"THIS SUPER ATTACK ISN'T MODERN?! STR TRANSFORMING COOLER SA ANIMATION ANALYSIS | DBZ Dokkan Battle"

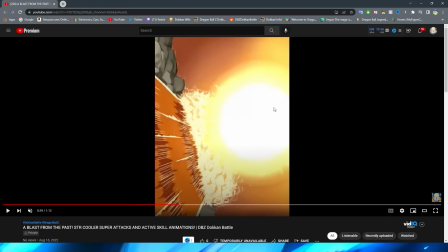[12:20]
And of course, the explosion that ends up at the bottom of the waterfall there looks really good too.
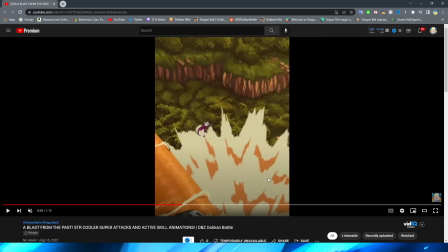[12:26]
And this ending shot is very, very cool. Obviously, sort of establishing how impactful this beam was as we have the water sort of
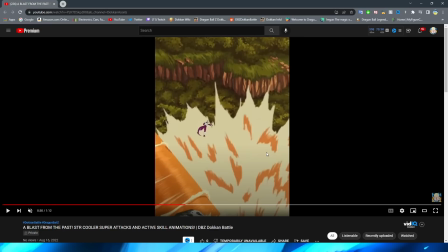[12:33]
spew up to Cooler still in the sky there with his hand outstretched from the beam.
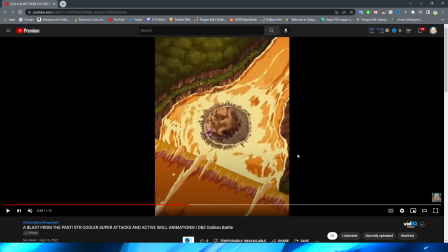[12:37]
Very, very good, right? And then, of course, we cut to the scene where it's sort of the overhead where you can see the water, right, you know, moving back into place to cover up the hole that Cooler made, making a little bit of a vortex. I almost would have liked it if they didn't fade out this, because I would have liked to see more of the animation.
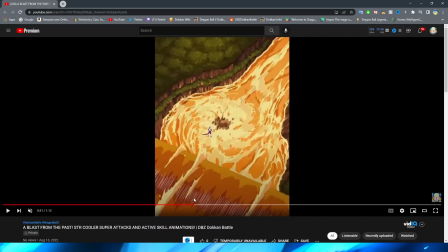[12:57]
They do kind of fade the water. This is really the only time that they use that sort of fade effect on the water. However, funny enough, I did just re-watch the Cooler movie recently with the boys, and I believe it sort of does the same animation, ironically enough.
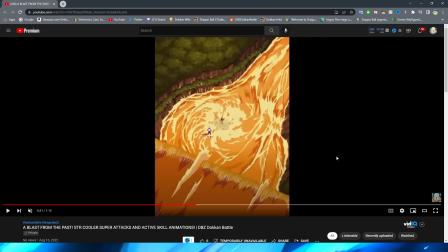[13:13]
I think it maybe had a little bit more of like natural sort of filling the whole effect, but definitely not too bad, I think, for sure. And the waterfall in the background as well still looks really, really good. I like that they keep Cooler in the shot as well, because it sort of gives you an idea of, you know, where you're looking compared to where Cooler ended up, right?
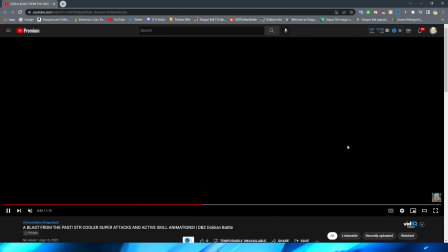[13:31]
Very, very nice. Okay, so now we have the transformation animation.
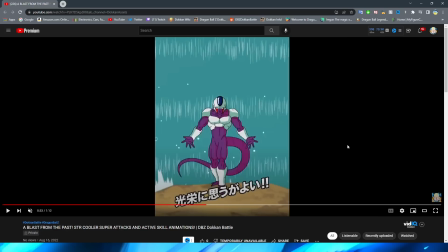[13:36]
Funny enough, I will say, hydrate real quick. The waterfall in the background reminded me. So, I always thought that Cooler looked a little bit weird on this part. I think it's just because of, like, the black lines and he's so small, right?
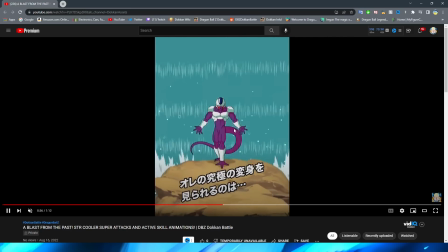[13:53]
It just feels a little bit jarring to me, especially considering the rest of this looks so smooth. I think when he lifts his hands and he sort of steps to the side, it looks okay, right?
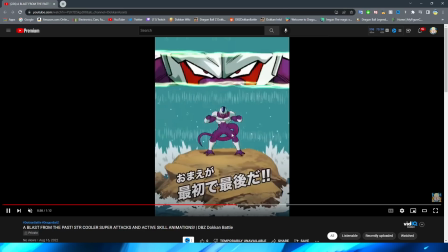[14:02]
Definitely nothing too bad, even though there is a little bit of fading in the actual animation. I think it looks alright. So we transition to this, and I gotta say,
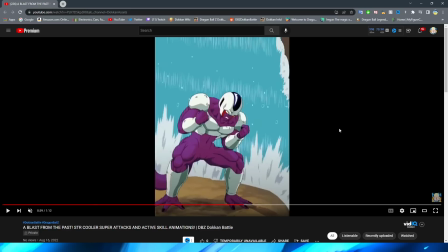[14:12]
this blew me away the first time I saw this back when this unit released. This transformation animation is so clean. Let's go through this frame by frame. So we have Cooler obviously squatting down, getting ready to transform.
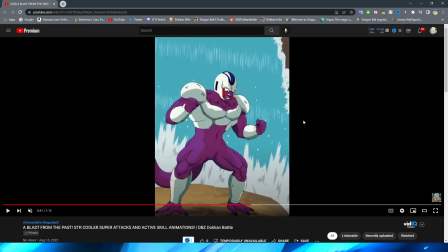[14:26]
They have a very nice sort of expansion section here, right? Where of course he grows bigger because the final form is so much bigger, right?
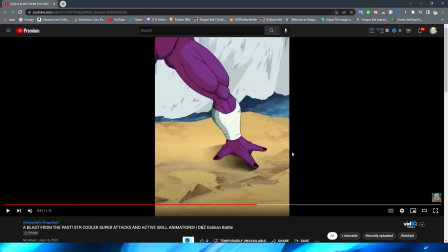[14:34]
And this looks really, really good. Super fluid. Of course, they use a little bit of that blurring effect or fade in, but I think it works really well in this part. And here, right, they make great use of averting your attention, right?
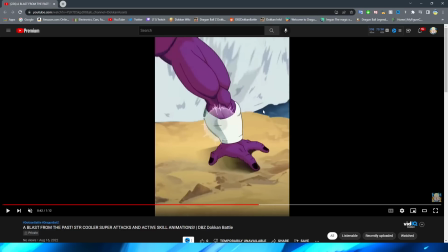[14:49]
Because you're like, oh, okay, the assets are growing a little bit bigger here. and then they sort of trick you because they make them really big without you noticing,
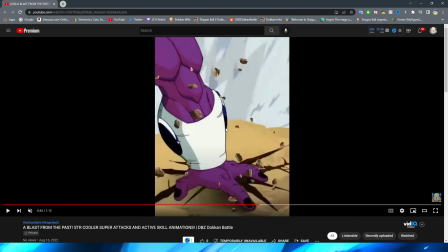[14:58]
because they do that zoom in and that little shock effect, right?
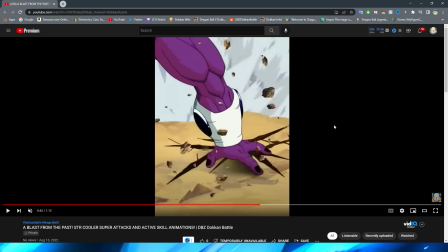[15:02]
Super great use of what's at your disposal, and obviously that's a great way to transition between the different assets on screen as well.
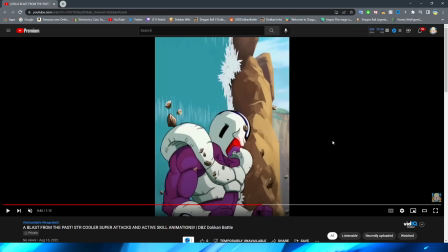[15:08]
Definitely very good. This also really impressed me. Like, this, I was so happy that this was the one part of this animation where they didn't use any of the fading shenanigans, because wow, look how natural this looks in the way that everything just grows off of Cooler's body.
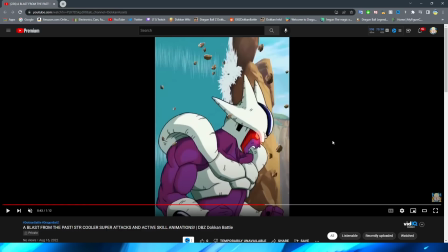[15:28]
There is only like one little thing there, right, where you can see it grows rather quickly, but you can't really tell in the animation.
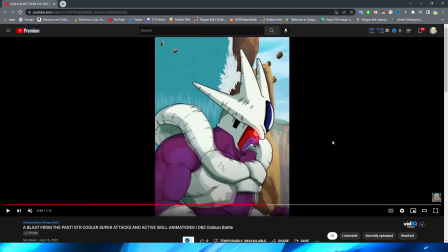[15:33]
And then, of course, right, he grows a little bit more. His head begins to collide with the waterfall with the spikes, which that looks super nice.
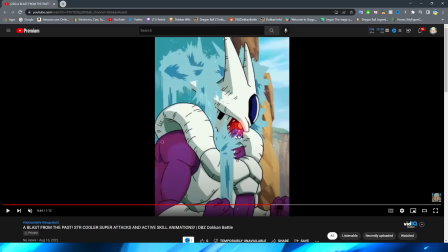[15:43]
The effect is super clean, even having it pour over Cooler's body. Oh my gosh, this is such a nice animation.
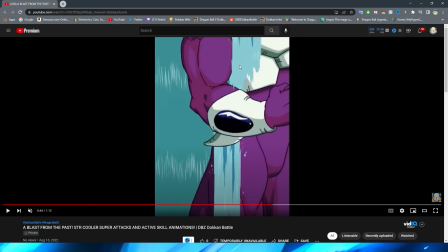[15:50]
They did this so incredibly well. We have the water still pouring over him.
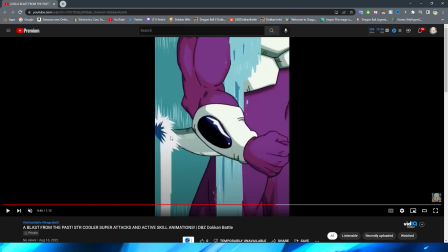[15:58]
We obviously have the spikes on Cooler growing. Also, it collides with the waterfall here, and you can see that the water effect still looks perfect.
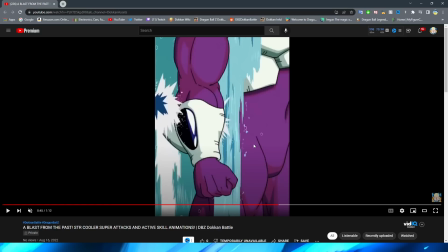[16:05]
I love the little I almost said sparkles. I mean, I guess the little splashes and bubbles that are coming off of him too.
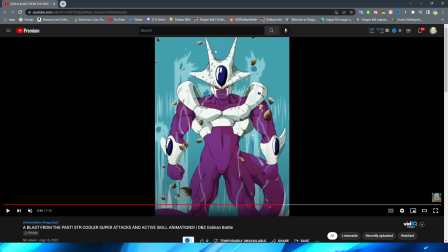[16:11]
Obviously, now he is standing there with the sections of his body still in the waterfall and a little bit of water pouring over his body.
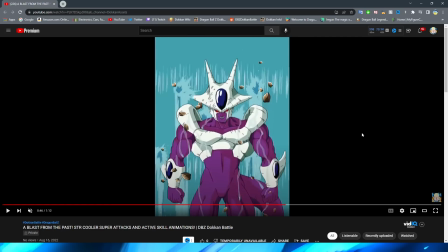[16:19]
Very nice animation. The actual transformation itself is so good.